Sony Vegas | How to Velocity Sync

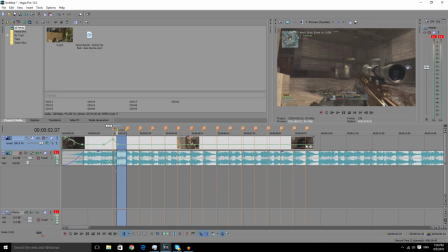Actually, I'll just render this bit here. See, it's got that slight speed up, but say if I put it all the way up to 300, which is as fast as it can go, you'll see it has more of like a swift movement when it shoots.
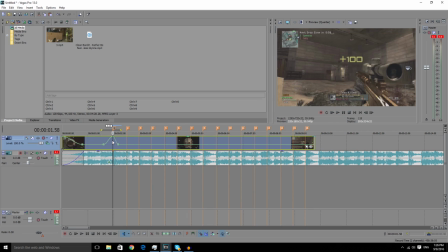See, it's more quick. So for this song, I reckon, or for this beat, I'm going to change it to 200 just so you can actually... Oh, shit. Just so you can actually see the scope go in and out, and you can actually see the edit. It looks much cleaner in my opinion.
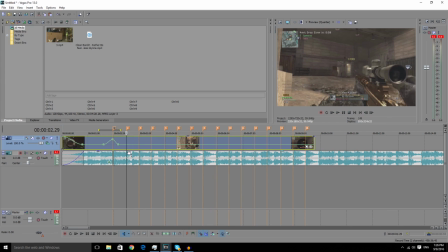So then to the next beat, it is basically the same as the first one, so we'll set that one to 200 as well. And then about quarter way in, right double click, set that to 50,
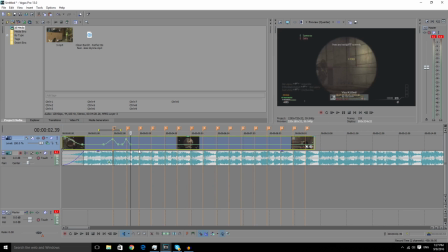Double click again, set that to 50, and you're basically going to want to do that through all the way through. So I'll do it just quickly, and then we'll see what it looks like and we'll sync it later. So now this is just going to be the velocity, and I'll show you how to sync once we've done all the velocity.
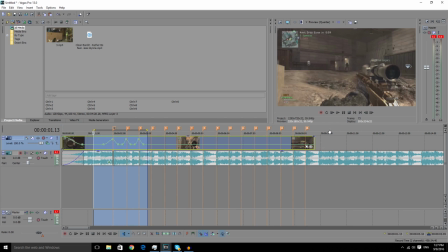So this is what it looks like so far. See, it's pretty good so far. It's already synced the first two clips. And with velocity as well, you don't have to actually have the shot on point.
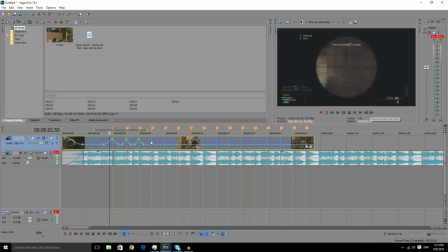Like, as you can see, he shoots all the way about there. And that's where he shoots, and that's where the beat is.
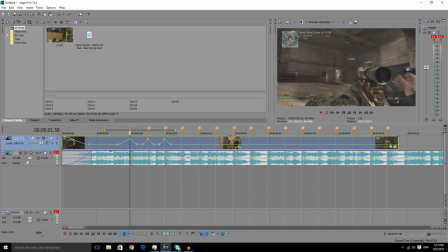So it's not perfectly synced, but I won't bother about that too much in this video because it's just a tutorial. But this shot and this shot are already synced. So, let me see. So the first shot and the second shot already synced.
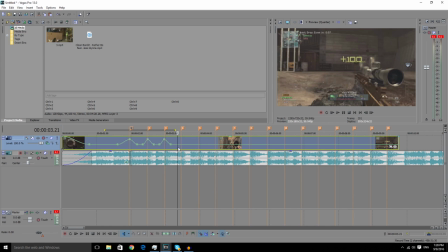So with this one, you can, since he's not, it's not an actual shot, he's actually running towards like the next enemy, you can probably set this one to 300, just so it gets like the clip moving faster and it'll look a lot cleaner.
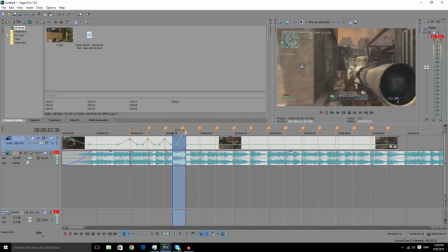So if you watch that through, if I just pre-render it quickly, see, it has like a faster beat, so it looks a lot cleaner. Just like that.
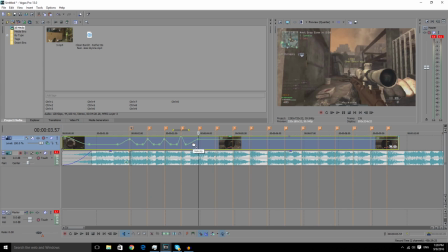Then on the next beat, this one will set to 200 and then 50 and 50,
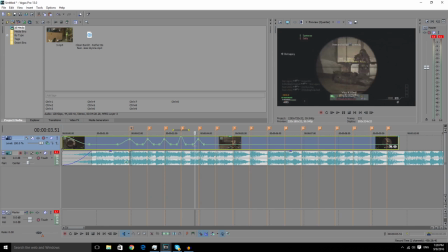but this one will be a bit harder because the shot is all the way back here,
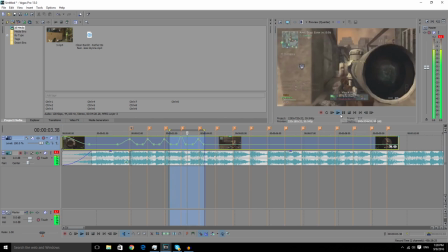but we'll see what it looks like just for now. It's still synced, but it's a little bit off.
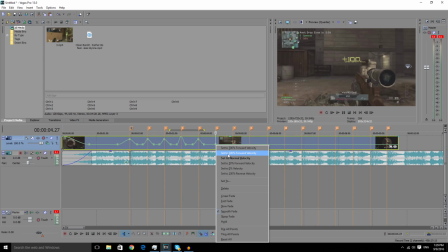300 is kind of just for trick shots in my opinion, and 200 I would use for feeds because it just looks a lot cleaner. But it's really up to you, so I'm going to set this one to 200 and then double click about a quarter of the way in from here to here and set that to about 50.
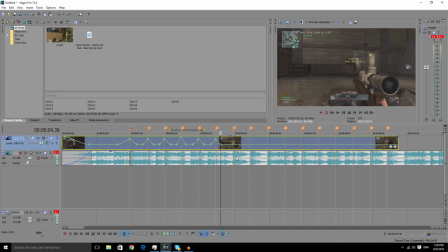Then same thing on the other side, set it to about 50. And I'm going to do that for the rest of these markers, and then I'll show you the final result.
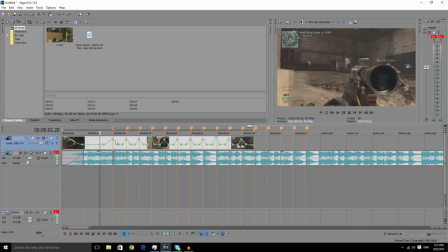Alright, so I finished the velocity. This is what it should look like, how it has all the up and down movements if you've done it correctly.
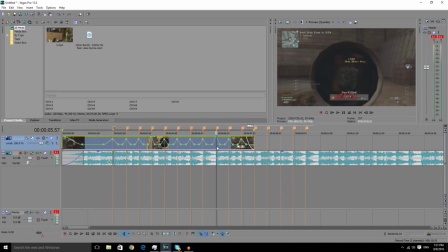It should look like that. And this, I come across this little problem here. When I had set this to 200, the shot wasn't in sync. So when I set it to 300, it made the action a lot quicker and synced it better, as you'll see just now.
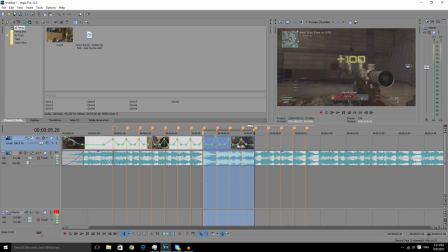See, it synced it a lot better in my opinion, so that's when really you only need to use 300 in feeds.
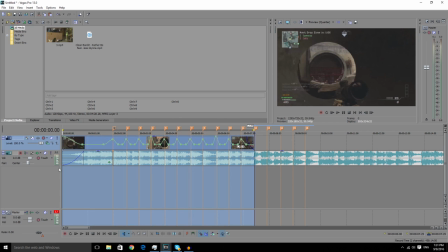But I will pre-render this for you guys and I'll show you the final result, and if you've done this correctly, your edit should actually be successful. Good clip. Also, if you use this, be sure to link me your edits or your clips that you use this tutorial in the comments section.
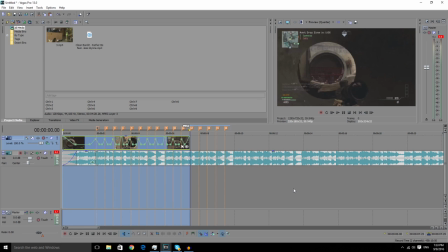I'll be sure to watch them and give my tips and opinion. But yeah, I'll show you the final result, and that'll be it for me for this video. But yeah, this has been Chuka and I'm out. See you later.
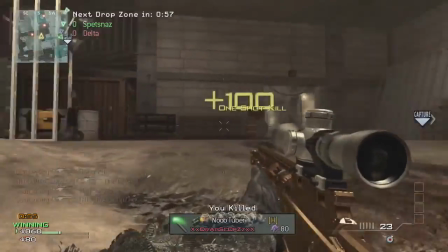Oh my God!